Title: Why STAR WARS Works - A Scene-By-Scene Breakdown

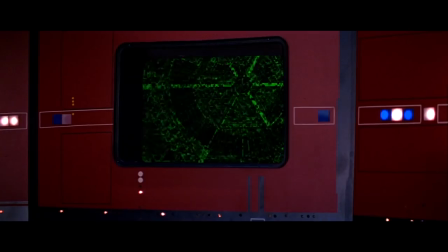(45:25) Give us a hand with this!
And from here, they gotta figure out a way to shut down the tractor bream.
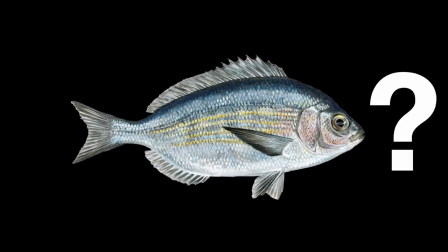(45:30)
Um, bream. Bream? Bream is a fish.
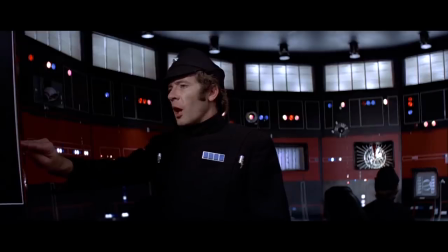(45:33)
They gotta figure out a way to shut down the tractor beam Which first means taking over the local station right above the falcon With this smart little bit
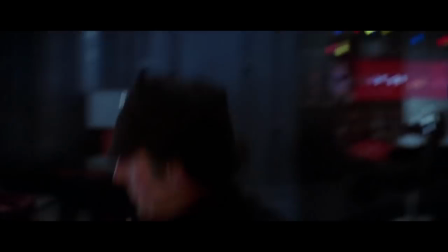(45:40)
of misdirection They surprise both the bad guys and the audience I love that the beginning of this just starts demonstrating them being really good at
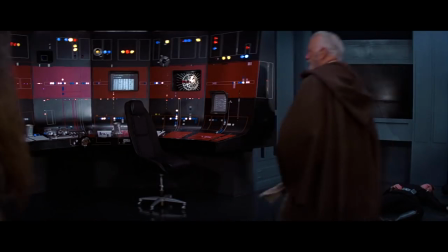(45:48)
this You want things to go right before they go wrong Because it instills the audience with a false sense of confidence Next,
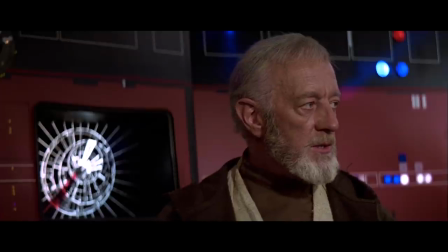(45:55)
they find their objective The tractor beam And Ben insists he's gonna be the one to do it And he has to go alone Even without knowing what's about to happen,
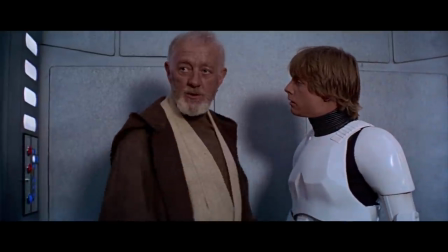(46:04)
he seems to give some words to Luke that make the audience feel like his words will be his last to him.
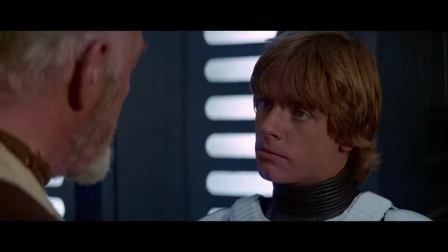(46:09) The force will be with you. Always.
It lingers with us. But as he sets off on his own objective, luckily our heroes find another.
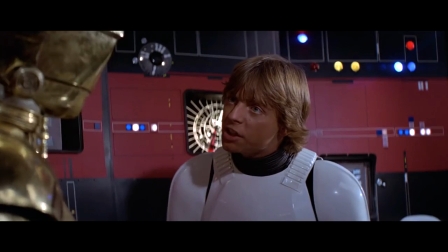(46:20) The princess? She's here?
Princess Leia is in the detention center and they need to rescue her.
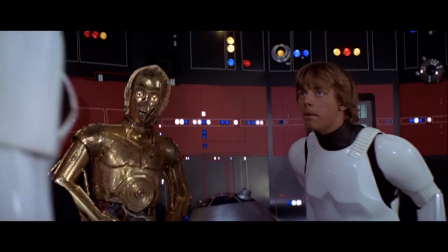(46:25)
But immediately Han has no interest and Luke tries to convince him. Again, this is good conflict. The cause of the rebellion? Helping his fellow man? Caring if someone literally dies? Why should he care?
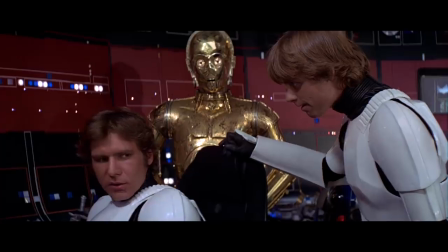(46:35) She's rich.
Aha, that's why he should care. Which is of course the only thing he cares about.
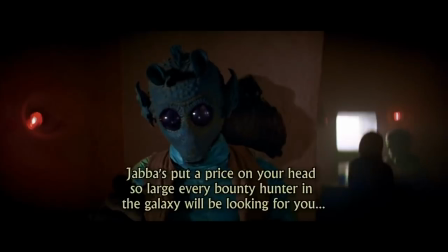(46:42)
We also get it though, he has a price on his head and we empathize with him in that way too.
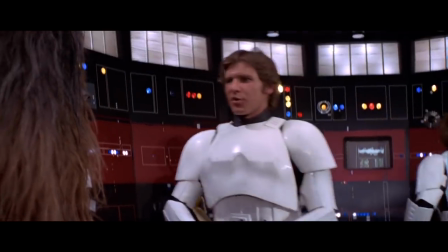(46:46)
Even at the end of the scene we get a smart little bit of foreshadowing. 3PO asks what they should do if soldiers come.
Lock the door and hope they don't have blasters.
It's a funny terse response, but it matters because they'll come. and they will.
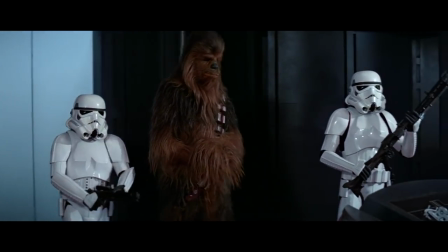(46:59)
They arrive at the detention center and they have their whole fake prisoner plan ready to go, but they even set the seeds of doubt in your mind immediately.
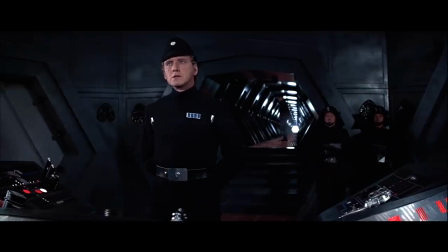(47:07)
At first, it seems like there's this glimmer of hope, but unlike the last scene, it very quickly goes wrong.
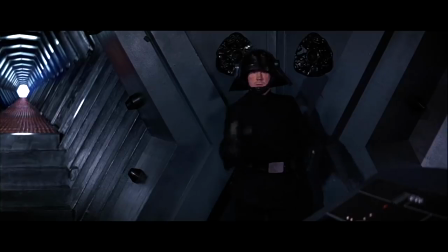(47:14)
It becomes a shootout. They're hitting the cameras and they barely win and there's a sense of danger and urgency and all that good stuff.
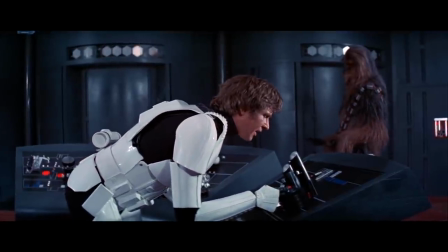(47:20)
Han comically tries to buy them time.
Everything's perfectly all right now. We're fine. We're all fine here now.
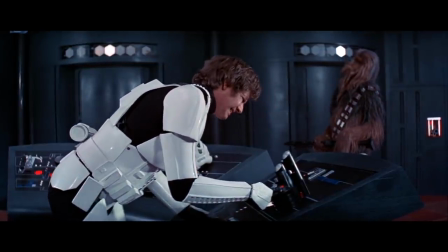(47:26) Thank you. How are you?
I love that little grimace right at the end. I love the fact that he's bad at lying, and it becomes this ongoing thing in the series.
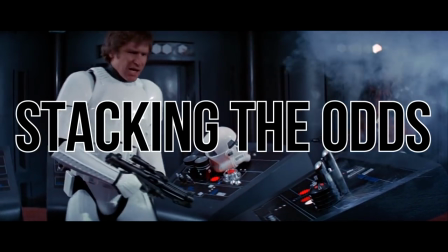(47:33)
It's so good. But more troops are gonna come in. We're now stacking the odds against our heroes. Everything begins happening so fast.
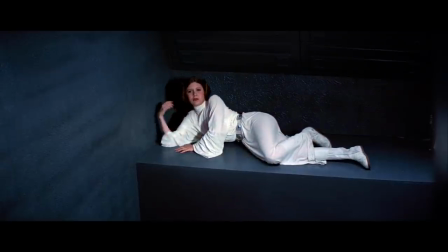(47:39)
We get a lovely bit of introduction for Luke and Leia's first meeting. We see Obi-Wan sneaking around trying to find the tractor beam.
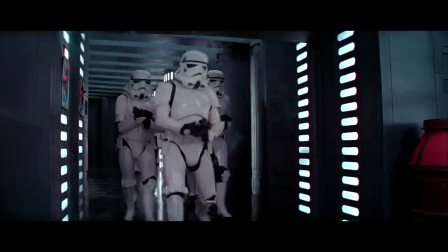(47:46)
We have Vader telling Tarkin that Obi-Wan is indeed here and he'll need to find him. We have more troops coming in to get 3PO, just as we have more troops coming in to the detention center.
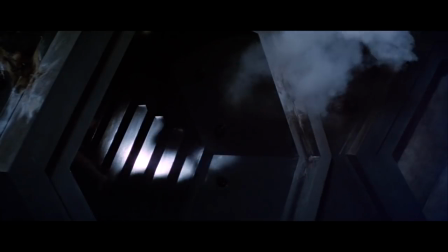(47:54)
We call this kind of action spinning plates. Because suddenly we aren't just worried about one thing, but multiple things falling apart before our eyes.
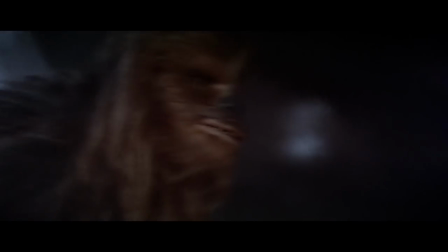(48:02)
What's great about this is we get to see the way character relationships and dynamics play out in the scene that follows.
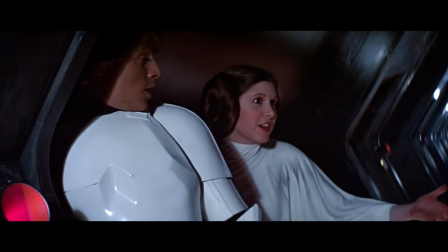(48:09)
Han and Leia are already sniping at each other.
You came in here, didn't you have a plan for getting out? He's the brain, sweetheart.
But just like Han smiled before, I love the way we get to see Carrie Fisher's own announcement moment for her stardom.
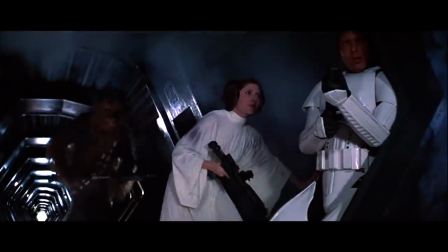(48:21)
The moment of her grabbing the gun and firing back and going into the chute. I want you to understand that this stuff was a big deal in 1977.
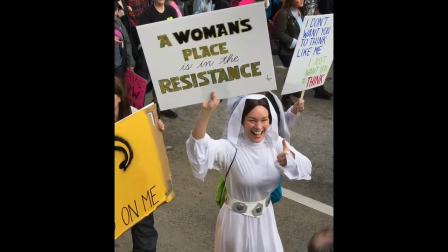(48:30)
There's a reason that Leia became an icon of second wave feminism and a hero to young kids alike.
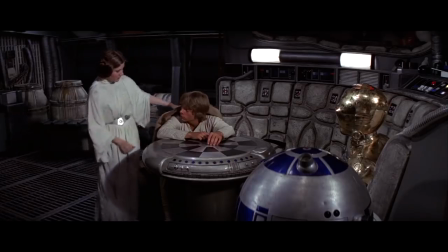(48:35)
Leia's so damn smart, kind, empathetic, hilarious.
Too short for a stormtrooper.
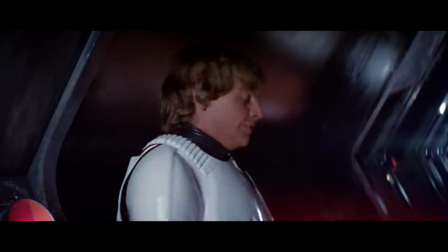(48:40)
And she takes no shit. She's a fully realized and fully confident person, a true leader, but sometimes she'll also lead them into danger. Now these kinds of moments have a word in action language, and it's called out of the frying pan and into the fire.
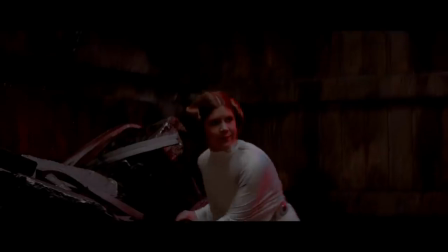(48:57)
Because they haven't gotten away cleanly, now they're trapped in a smelly garbage room with no hope of escape.
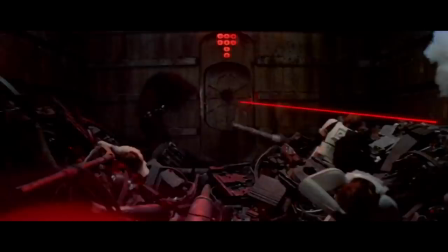(49:03)
So they immediately try to fix it by firing the laser, but that backfires, and god, they're in a terrible situation.
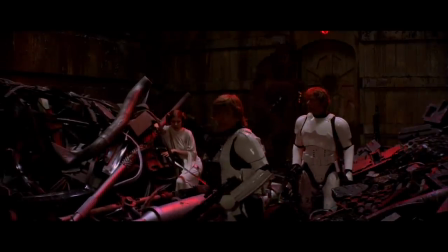(49:09) Could be worse.
Oh, it's about to get worse.
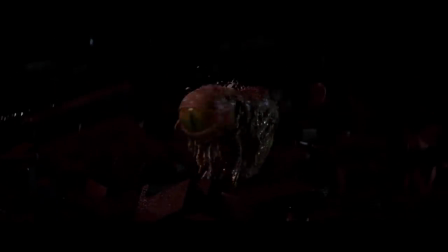(49:14)
Enter this creepy monster, but god this is the best dramatic sequence in the film.
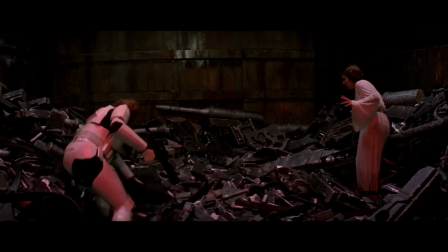(49:18)
First Luke gets grabbed by the weird tentacly thing and they can't fire because of the beat we just saw before.
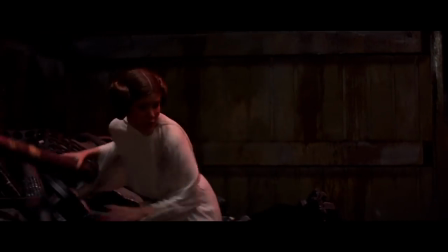(49:24)
It's so scary and the speed ramping makes it feel so weird and off-kilter and unlike anything else in the movie.